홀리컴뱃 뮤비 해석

네 반갑습니다 엠마오입니다 자 이제 드디어 홀리콤밋 업로드가 정말 얼마 남지 않았습니다 이번주 토요일부터 다마스커스TV에 업로드가 되지요 제 채널이 아닙니다 그래서 이 홀리콤밋의 문을 여는 어떤 축포를 제가 홀리콤밋 뮤직비디오로 열었죠 그리고 이 랩 가사에 좀 많은 이야기를 담았었거든요 홀리콤밋의 취지라든가 어떤 저의 메시지라든가 근데 워낙 빠른 장르이기도 하고 그것이 별도의 설명 없이는 이해하기 어려운 부분들도 많아가지고 뮤비랑 가사 속에 숨겨진 그 의미들을 설명하고 그 다음 댓글들을 좀 읽어보려고 합니다 그럼 출발해 보겠습니다
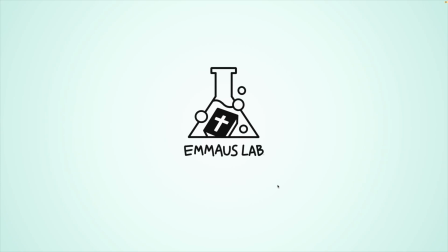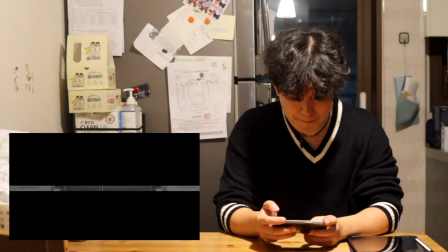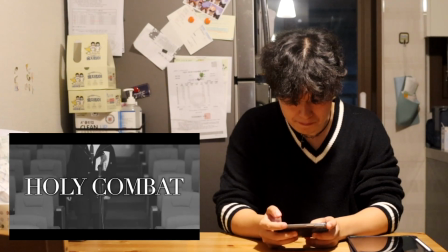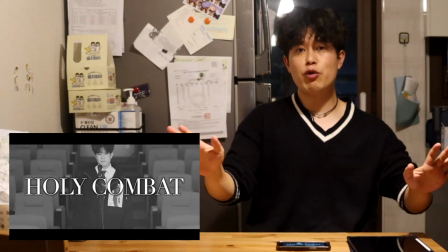[0:54]
보시면 알겠지만 뒷배경이 단이 아니라 회종석이죠 제가 회종석에서 나와서 회중을 배경으로
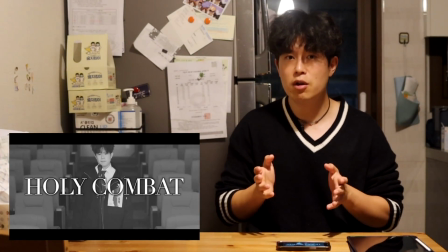[1:02]
랩을 합니다 이거는 홀리컴뱃의 취지를 표현하고 싶었어요 홀리컴뱃은 회중이 주인공이 되고 회중들의 목소리를 듣는
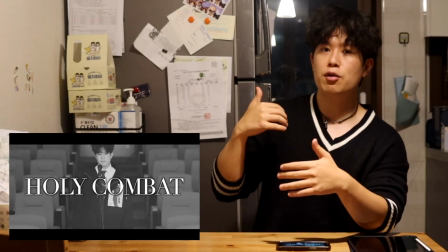[1:09]
컨텐츠다 우리가 보통 강단 위에 설교자가 서고 설교자가 일방적으로 말하기 때문에 어떤 말씀 선포들이
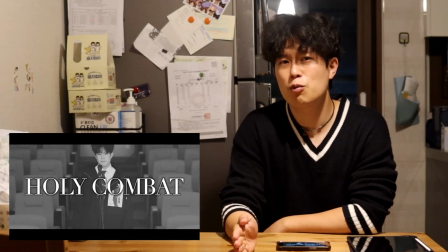[1:16]
설교자 위주로 이루어지는 경우가 많잖아요 근데 저는 그래서는 안 된다고 보거든요 결국 목적은 회중에게 말씀을 전하기
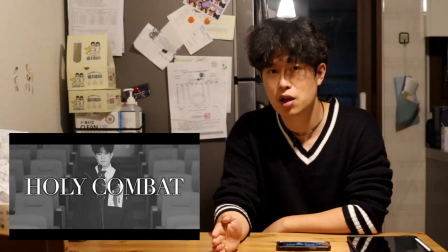[1:24]
위한 거니까 회중 중심의 설교가 되어야 된다고 생각을 해요 그런데 과연 한국교회 상황에서 회중들한테
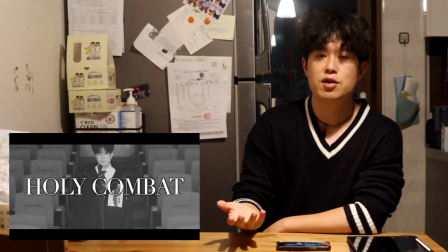[1:30]
어떤 결정권과 발언권의 기회가 있었던 적이 얼마나 있었는가 과연 교회에서 회종들은
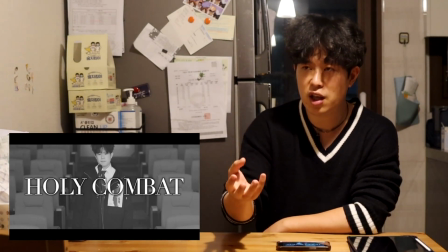[1:36]
자유롭게 질문을 할 수 있었나 그리고 그 질문에 대해 받은 응답에 대해서 재반박을 할 수 있었나
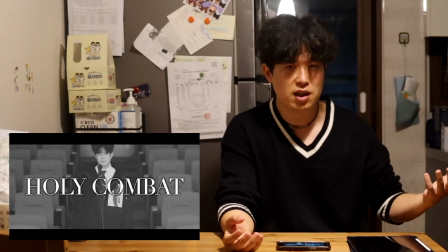[1:42]
혹은 매주 선포되는 설교들에 대해서 질문이나 다른 의견들을 말을 할 수 있었나 보통은 그러지
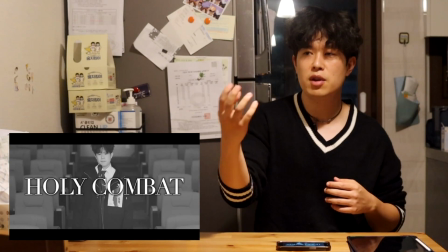[1:48]
못했단 말이죠. 여기에 대한 아쉬운 대화를 성민 대표랑 저랑 나눴던 것이 이 홀리컴뱃의 출발이었어요.
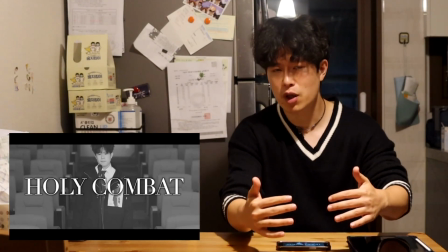[1:55]
그래서 홀리컴뱃은 정말로 회종이 주인공이 되게 하자 회종들이 꺼낸 질문에
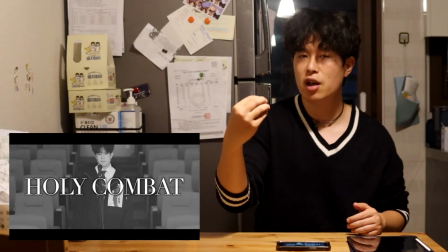[2:00]
응답하게 하고 심지어 그들한테 판정의 권한까지 주어서 그들이 심사하게
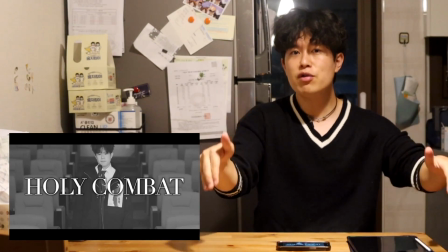[2:05]
하자 그래서 이 교역자들이 회종들을 납득시키기 위해서 열심히 노력하는 그런
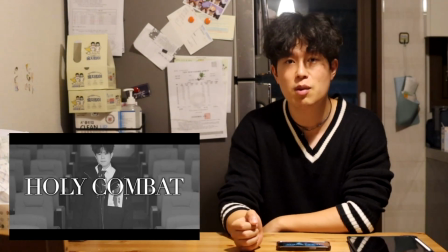[2:10]
그림을 한번 만들어보자 이것이 취지였기 때문에 이 배경을 그렇게 표현했던 거죠
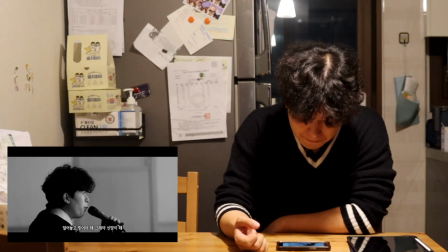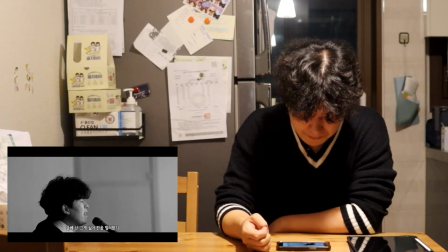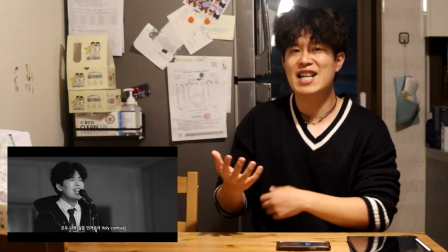[2:25]
그래서 지금 현재 회종들이 어떤 갇혀있는 상황들을 처음에 표현해봤어요 그래서 그런 쓸데없는
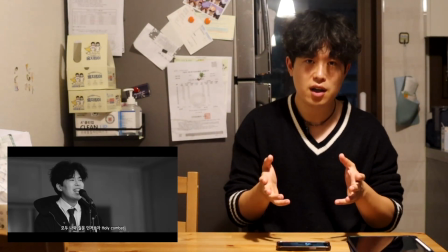[2:31]
질문하면 안 돼 그냥 덮어놓고 믿어야 그것이 신앙인 거야 그렇게들 많이 말을 하고 저도 그렇게 자라왔었죠
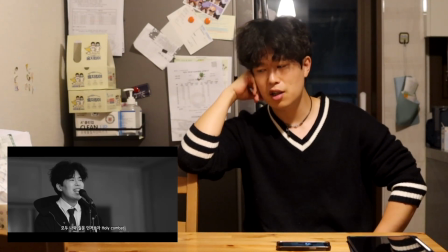[2:38]
제가 지금도 기원하는 것 중에 하나가 제가 중3 때 중3 고1 때
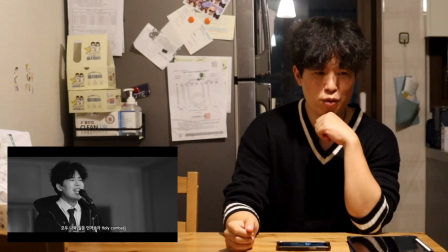[2:44]
만났던 전도사님이 있었는데 좀 되게 여러모로 문제가 많은 분이긴 했어요 근데 어떤 거 제쳐두고 제가
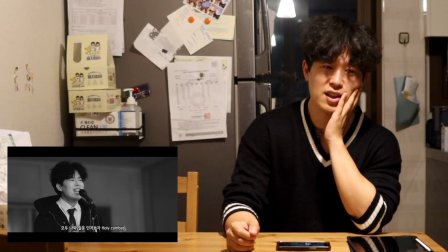[2:51]
그분한테 그런 질문을 했어요 그 다니엘이 풀묵불 속에서
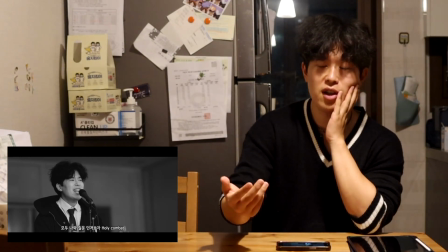[2:56]
천사들과 함께 있던 것을 바벨론의 왕이 보았다라고 얘기했었는데
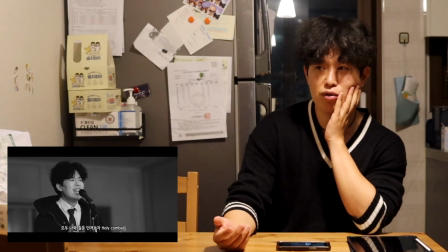[3:00]
아니 그 불이 너무 뜨거워가지고 다니엘을 던진 사람도 다 죽었다고 하는데
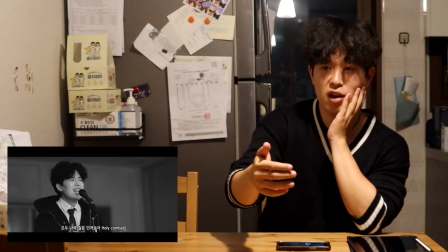[3:05]
도대체 어떻게 왕이 그 불 안에 천사들과 같이 서 있는 걸 볼 수 있었습니까?
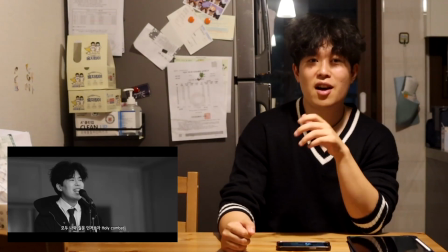[3:11]
이렇게 물어봤었죠. 그분이 뭐라고 얘기했냐면 야 그런 말이 있어. 그런 질문하는 애들은 메가약이다.
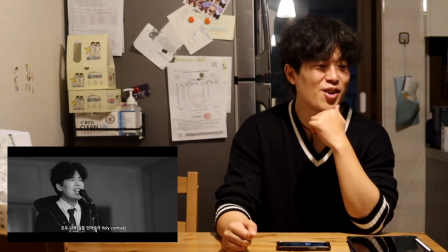[3:18]
네 저도 그런 말. 근데 되게 웃긴 거는 그때는 그 말을 듣고 되게 납득했어요.
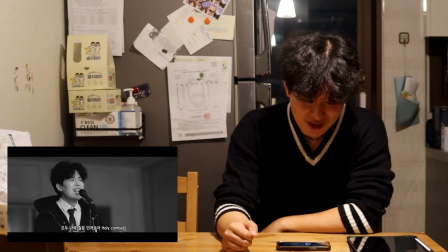[3:23]
아 맞아. 그치. 이런 걸 질문하면 안 되는 거야. 근데 내가 그렇게 어른이 되어 보니까 그 사람이 틀렸던 거죠 아니야 질문하는 게 맞아
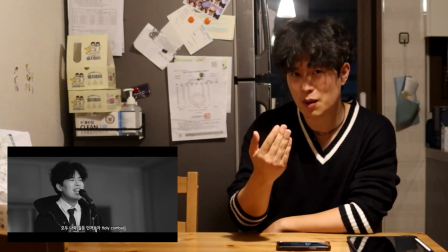[3:32]
그래서 내가 직접 판을 벌려봤어 그래서 모두 나와서 마음껏 질문 던져보자 이렇게 한 거죠